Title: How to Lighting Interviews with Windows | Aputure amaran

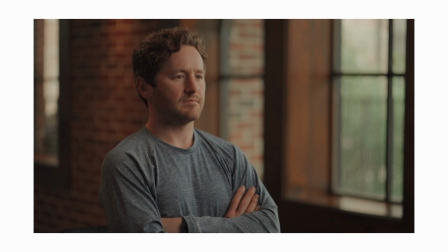And here's the tight shot. You can see we're wrapping the light around. We've got multiple layers of light.
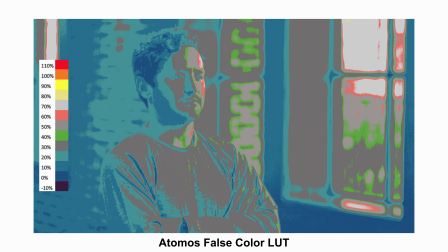The false color LUT is giving you an idea of where the light is hitting and the levels we're at.
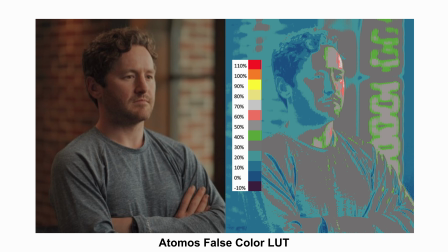And here is a side by side. Here are the lights that were used.
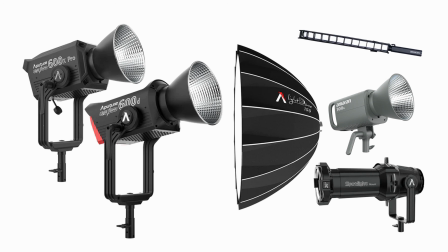We used a 600D going into a 150 dome for our key light. We had a 600X bouncing off the ceiling to bring up the room levels and also give a little bit of an edge fill effect.
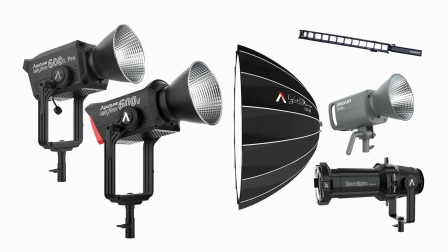And then we had a 300C outside with a spotlight shining through the window. We also used a tube, which was the Amaran T2C with a 45-degree grid, giving us a hair light and edge.
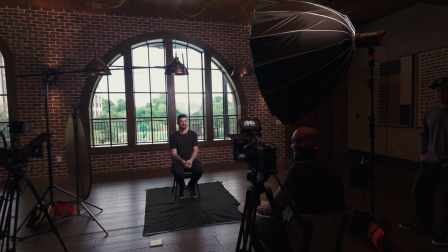A lot of times when you film in small places or spaces that aren't as aesthetic, you can't really take advantage of shooting really wide.
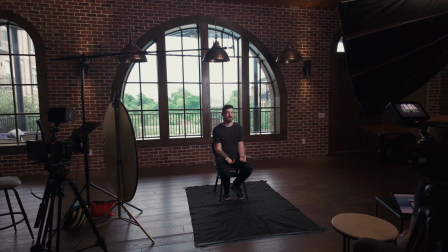You want to compress your frame and make it where you don't see the space because usually it's ugly.
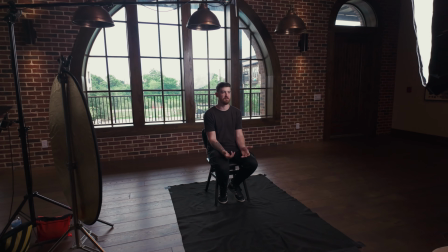But with this one, it looked really nice. So we wanted to take advantage of these big windows.
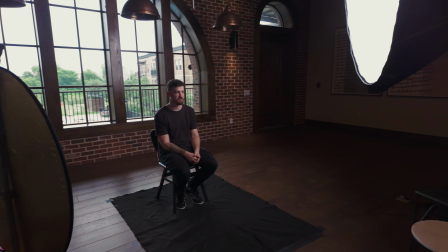That's actually Jared from the YouTube channel Lens of Jared. He was brought on as a gaffer, but he's a sit in the space right now.
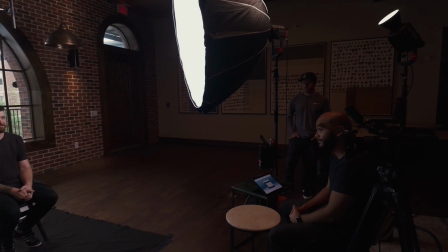And right there, sitting on the right side of frame, is Jose, who brought me on to the shoot.
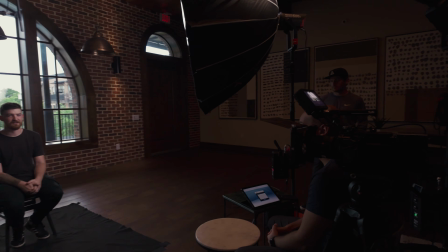Really thankful for him having me out on the shoot. Big spaces also introduce some challenges.
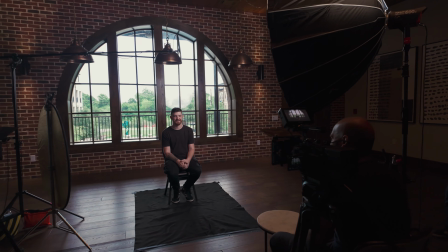So you will get a lot of echo if you're in a big space with a lot of flat surfaces.
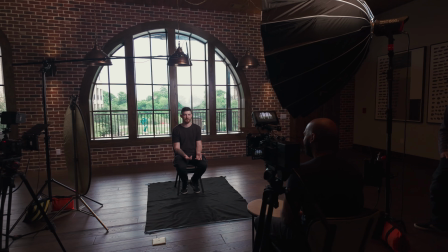So we set down a piece of material, I think it's duvetting,
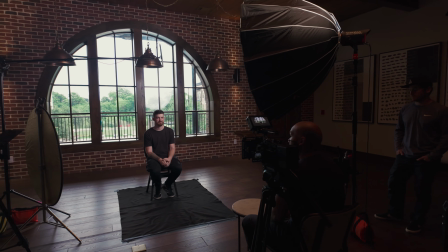on the floor just under the subject to help reduce some of that echoing.
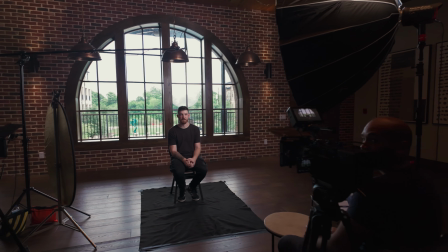With the frame being a lot wider, we did have to move the bounce that's right there on your left-hand side.
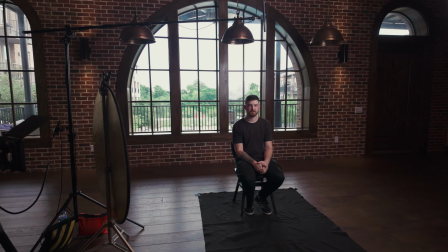That's a 5-in-1 reflector, a little further out of frame.
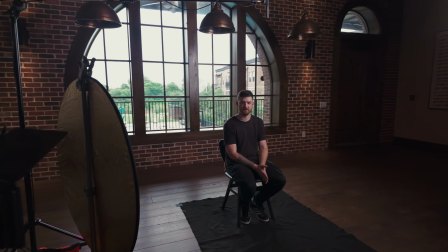We also had to pay attention to our key light, which was the 150 dome with the 600D,
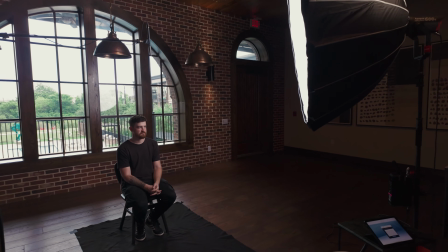and it had to get pushed out of frame a little bit more, but it was all being motivated by that big window.
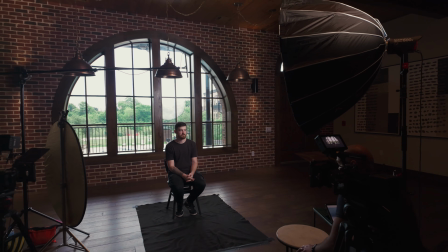It was a beautiful source of light.
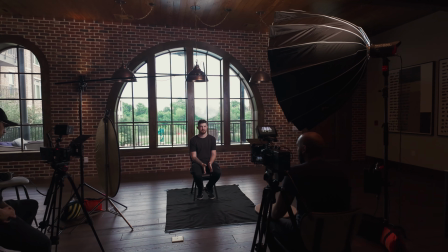We had to have a lot of output to be able to compete with the outside and make it where the levels on the outside weren't blown out too much,
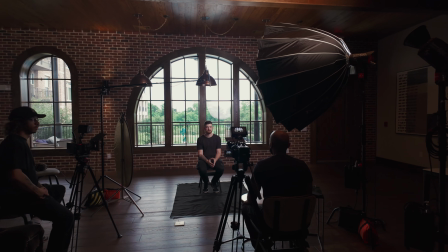and it gave it a nice aesthetic look overall. So those are the things you have to consider.
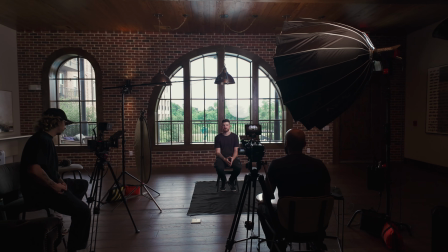Also, reflections can be an issue as well. So you have to be real strategic.
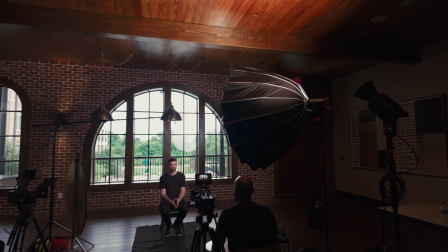That's why the light was higher, and then we cheat it accordingly to make things work.
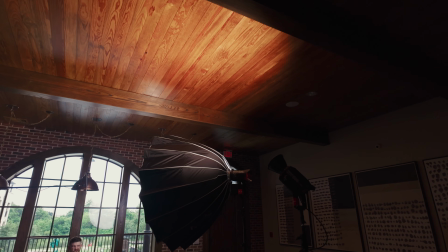And then you can see right there the 600x is bouncing into the ceiling, giving us some levels to bring everything up.
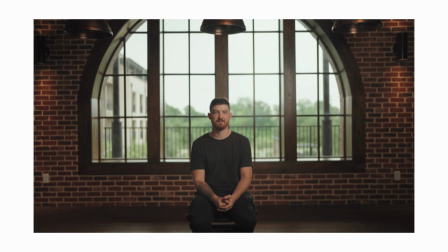This is the wide shot with Jared sitting in there.
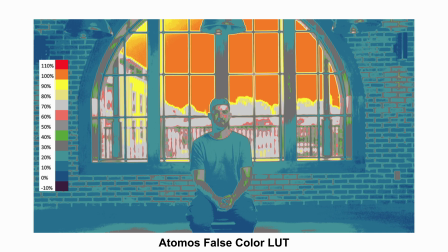You can actually see a little bit of edge on him being created from those windows outside.
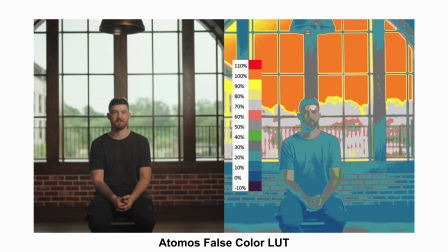And then here's a false color side by side with the regular frame.
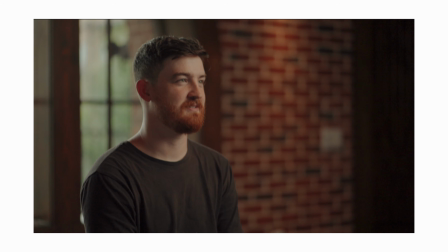And then we're going to go in for the tight. And you could see on his shoulder, his neck, and his hair, we're getting that hair light.
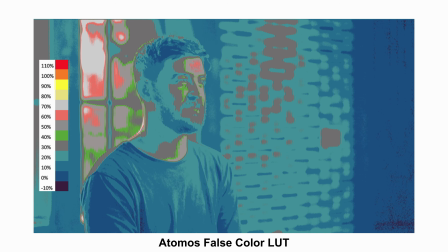You can even see it in the false color that it's hitting him, creating a nice edge.
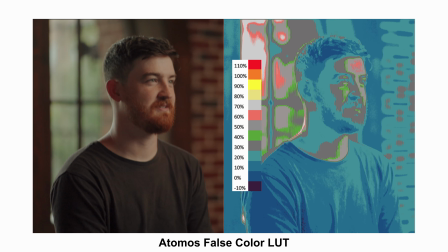And here's the side by side. And that was no added light to create that beautiful edge.
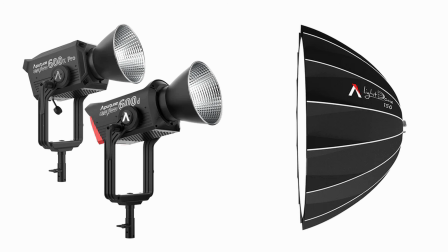Looks so great. On this one, we had the 600X bouncing into the ceiling, the 600D with the 150 dome. And that was it. That was the lighting, aside from just that 5-in-1 reflector, which was giving us a little bit of return on the subject for the fill side.
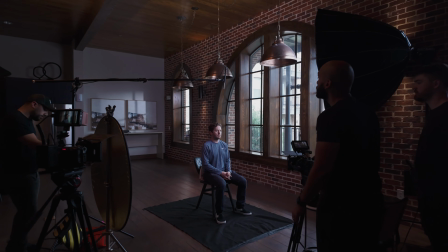Do you think we took advantage of this location utilizing those big windows?
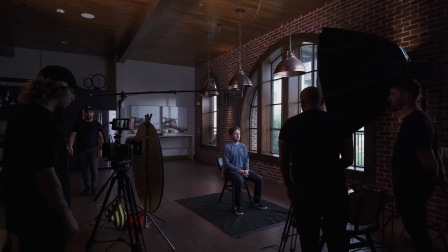Let me know what you think of the lighting setup as well down in the comments. Be sure to follow us on Instagram.
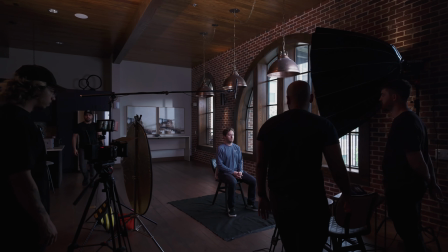I'm pretty sure the client tagged us in the final video.
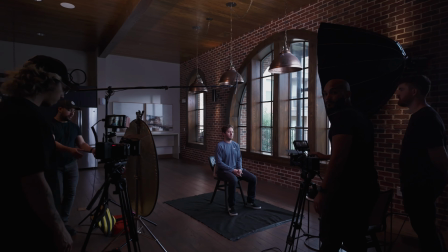Thanks so much for everyone that watches the channel, supports by liking, commenting, and I'll see you on the next one.